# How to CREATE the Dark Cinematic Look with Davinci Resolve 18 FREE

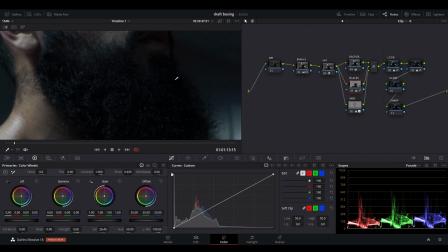The reason we selected the blacks here is so is because if I deselect the blacks now you can see the blacks a bit more blue but if I select the blacks now they are actually black and if they weren't black and say they'll shift towards another color you could come towards the left
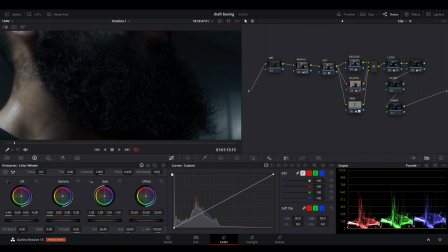and you could shift that color towards wherever you think creates a natural black color or a color that you're trying to
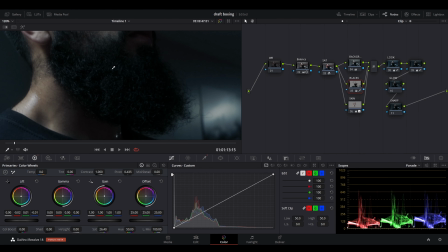achieve within the blacks we try and like to get our blacks to be as black of a color as possible looking a little bit blue so we can shift that towards the
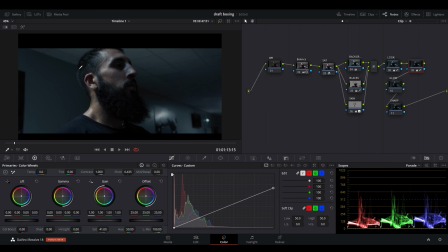yellows a bit and that's looking all right one more thing that you can do with the skin is you see these highlights in the skin they do almost fit
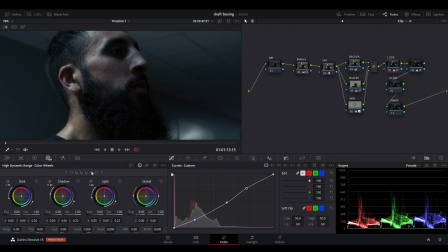into the realm of specular highlights we can go here to HDR this button here it'll take us towards the lights and we can go to the highlight click on exposure and drag the slider up and you'll be able to see if I move this all the way up just those almost
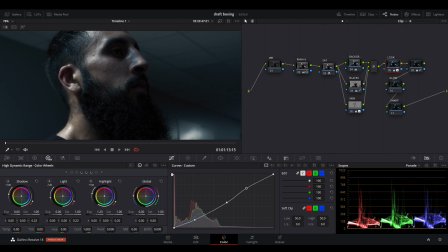specular highlights in the frame of course this wouldn't really be classified as specular but though the highlights on the skin are being increased and this kind
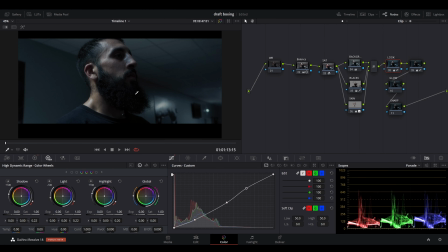of creates a bit of pop within the image so if I zoom out so as you can see here the image is quite flat and that might be what you're going for however if you wanted the image to have a bit more of a little pop what you can do is come to the highlight go to the exposure and increase this obviously
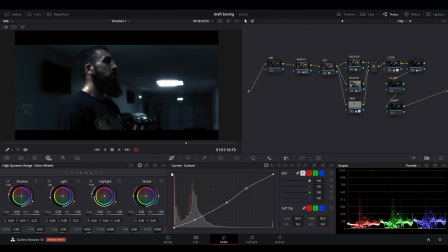this is too much but this is just to show you guys what it actually does and reduce it and just find a point that works best for you so to about here so that's good with me then i might even come back to this node and drop the curve even more when you're
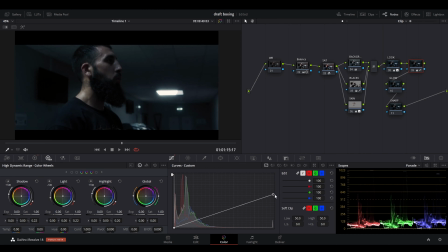dropping this curve basically crushing the image and you're dropping the whites and you're bringing all the levels just down just further down so depending on how dark of a look you wanted to go you can go you can even go
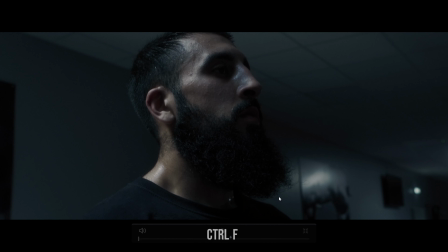hereish okay really dark look but we're just going to keep it about here the last thing before we go into sharpening
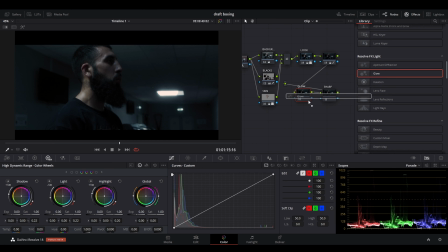is glow so what we can do is come to effects you can either do add a glow which is just here and you see a little glow that appears where the lights are and if you go across you get it's a nice little glow that appears you can even go to the hv ratio which is here and you can actually
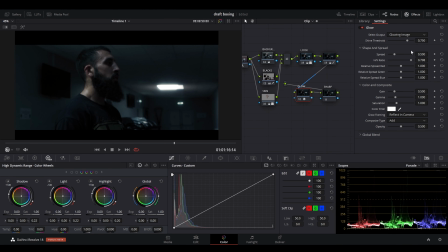shift this towards the right and it'll create almost like an anamorphic flare so as you can see something like that this was just shot on standard spherical lenses but as you can see it does help almost boost production value of the image and if
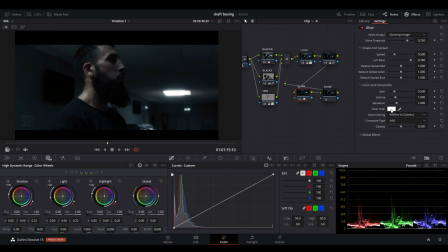you wanted to go even further what you could do this isn't what we did in the original clip but you can choose a color shift that towards a blue because a lot of anamorphic flares of course as you know are blue so you can shift them towards a blue color of your liking press ok and
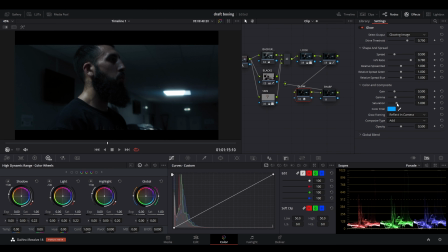as you can see it's got a nice blue tint to it and if you wanted it to be stronger you can come to the saturation and shift that towards max or if you didn't like it as much you can drop it down so we can keep it like hereish
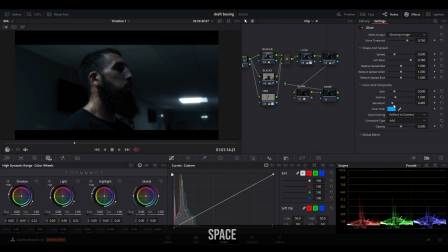have that personally i prefer it just white but of
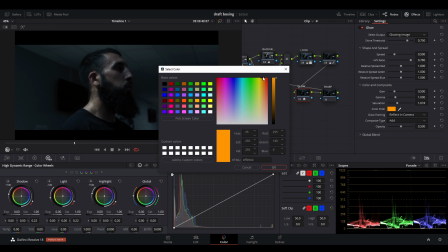course you can try different colors anamorphic flares are often also orangey so you can come here and select an orange tone
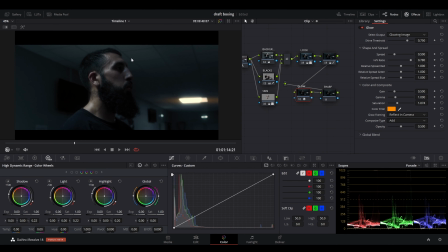and this really this does complement the this does complement the skin a bit as well as the blues so you can come back to here if you wanted the glow to affect more of the image you can shift it towards the left of course we don't really want to do that and to emphasize the glow you can increase the gain gamma so
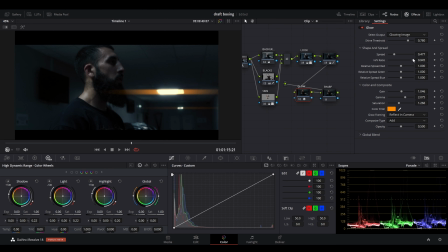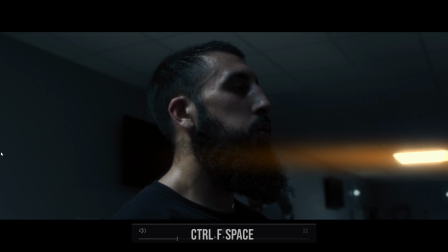something like this this is quite experimental of course this in
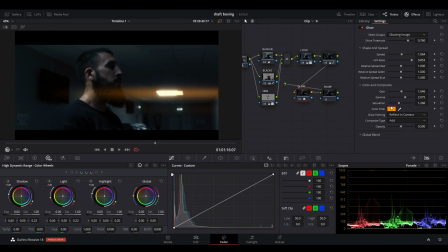my opinion doesn't really work too well so all we're gonna do is go back create a little glow and you can have it like this alternative remove the glow come over light rays reduce the source threshold and now you've got this little light ray coming through the sunroof and you can increase the lighting,
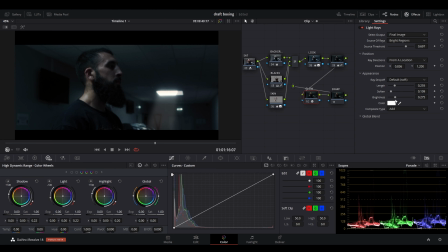soften it up if you like, increase the brightness or decrease the brightness, add some color to it and then you've got this.